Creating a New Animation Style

In fact, I posted one to my channel just the other day. Actually, so you don't have to go and look for it.
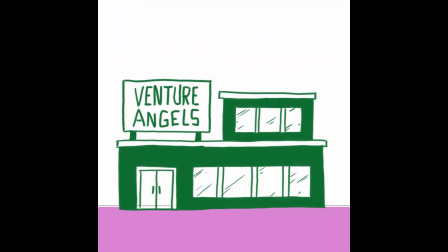Let's just play it here.
It says here you have no experience running a startup. Right, yeah, I'm an idea man.
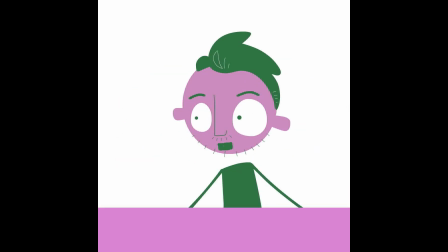Oh, I like ideas. Let's hear one. I want to make a little robot. Okay, I like this.
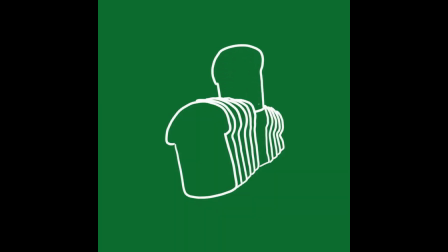That can go into grocery stores, Brad, and take one slice of bread out of every loaf. Every loaf?
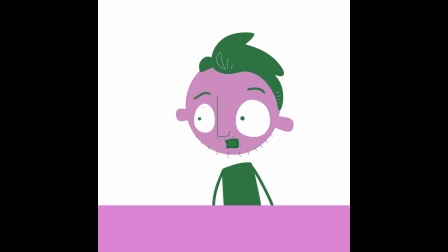And then makes its own loaves from those slices and resells them back to the store for pennies on the dollar. Nobody's gonna notice one missing slice of bread. We don't have to set up a bakery, pay employees, buy ingredients, or even come up with a recipe that tastes good.
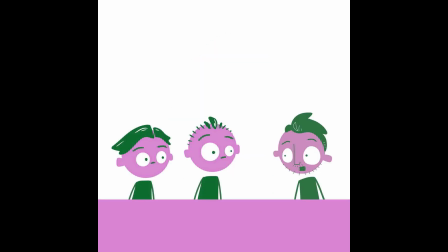And the best part is we can sell that bread for 25 cents a loaf instead of a crazy $2 a loaf that greedy bread companies charge. This is gonna democratize bread ownership. I like this. He's got something here. This is really gonna disrupt big bread.
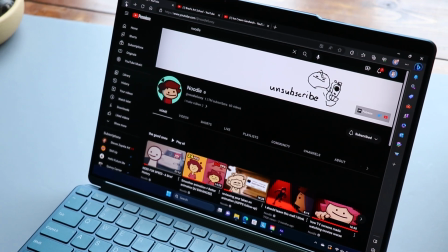So first I want to talk about inspiration. Some of the YouTubers who inspired me were YouTubers like Noodle and Ice Cream Sandwich.
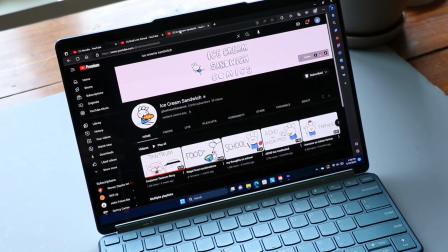Now Noodle's animations are actually pretty sophisticated, but in some of his videos,
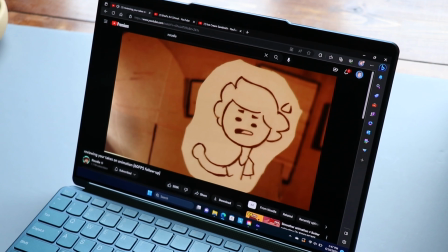he's doing some really simple things where he just has different characters that he draws out on paper and sticks on a popsicle stick.
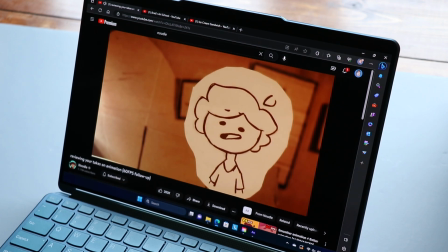And when he wants to change that character's mood or what they're talking about,
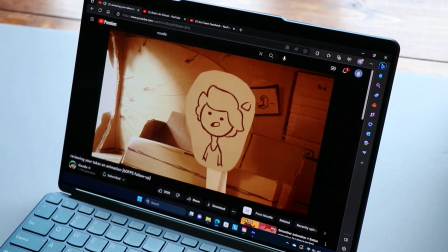he'll actually physically move like puppets these little popsicle stick characters in and out of the frame. Ice Cream Sandwich is kind of doing the same thing, but completely digitally, where when that character emotes something new or gets to a point or that they want to emphasize, they're just changing the character a little bit. And there's a lot of Instagram creators, TikTok creators that are doing something similar that I really enjoyed, and I thought, this is funny, this is short, this is simple and easy. At least it looks simple, but it can be deceptive. So one thing I didn't want to do, which is what I've done the last 2 times, so where I create a bunch of assets and I create a giant project that I have to work on for weeks to figure out how to work all of these animation nuances out,
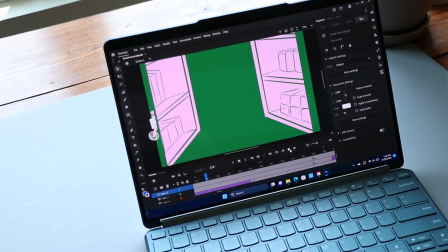how I'm going to do this new style and process. So that video that I showed a minute ago was a really short project that I could knock out in 2 days and then iterate on.
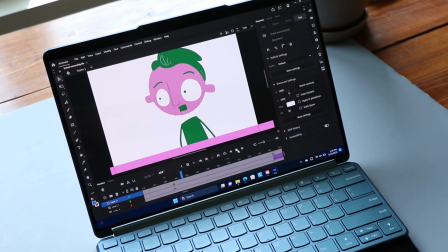So I created the characters in Procreate. Really, I could have used any painting program. That's just what I'm familiar with. And even though some of the styles that I was looking at are these like black and white styles with just, white background, maybe a little black and white art or line art there, maybe 1 or 2 spot colors here and there, I wanted to do something similar but more dynamic, more unique. I wanted something where if you saw a still frame from that, you would immediately identify it as my artwork, my style, my video.
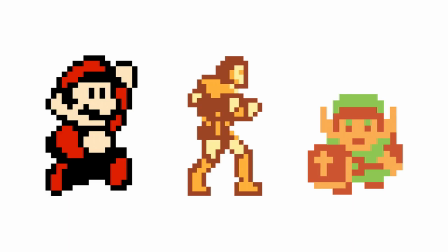So I took inspiration from video games, old Nintendo video games where you had 3 colors to make a character work. So I started by taking my avatar, which initially I was just going to straight up use my avatar,
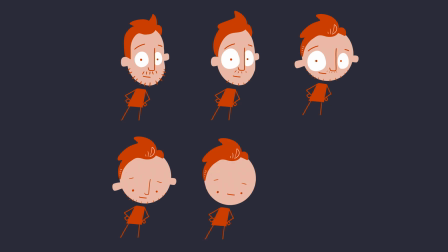but then I started to simplify it so that I could get some of the facial reactions just a little bit more over the top and do some different things with it.
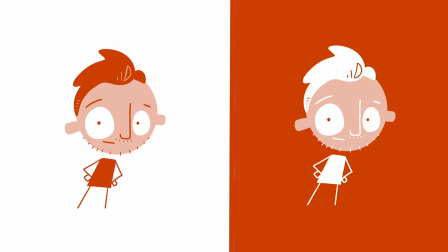And this is the character that I settled on. Now, when I say 3 colors, I'm also including the background color here as well. White is definitely a color. So the character themselves are 2 colors and the background is 1 color. If I need to add another color, a 4th color, I can do that as well.
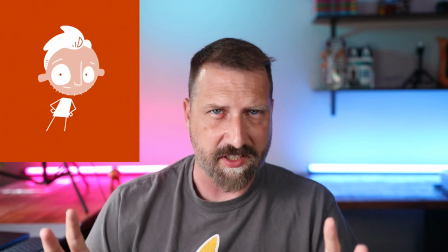Now, as you can see here, the character itself has a perfectly circle head, some identifiable hair,
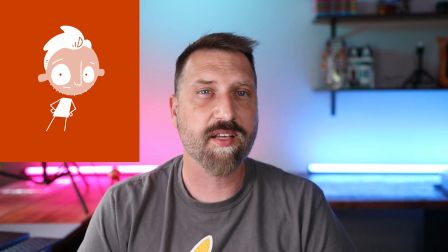some little details here and there to kind of mark them as a unique character.
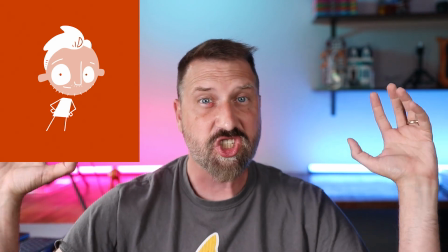The body, and specifically the arms and the legs, are just sticks because it's really easy to animate sticks.
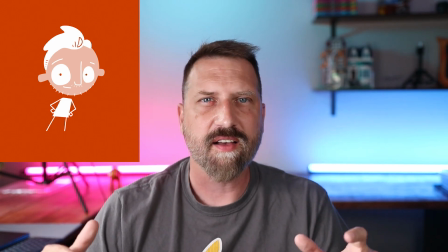I also wanted big eyes. Big eyes can be expressive.
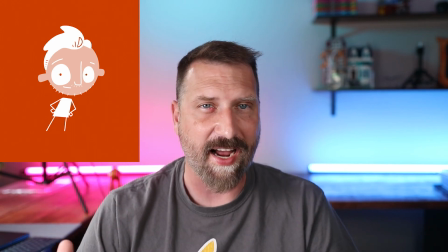I could do a lot of different things with them, and I could add a lot of variety into my animation if I'm using big eyes. I also really wanted to use my yellow color that I use in a lot of my thumbnails and my avatars and things like that on my channel.
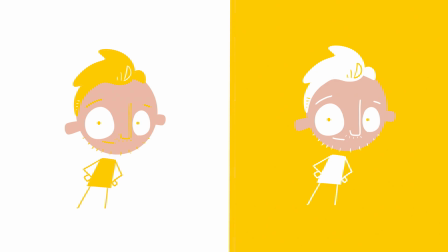It just didn't quite work, at least some of the early ways that I was trying out.
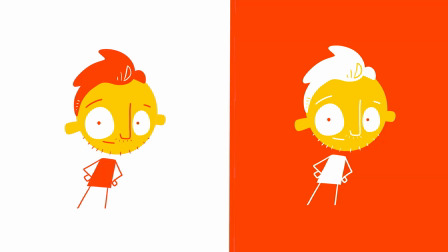I need a little bit more contrast in that core background color. That needs to be darker than that base yellow was letting me get. The other thing that I like about this is I can try out different color combinations.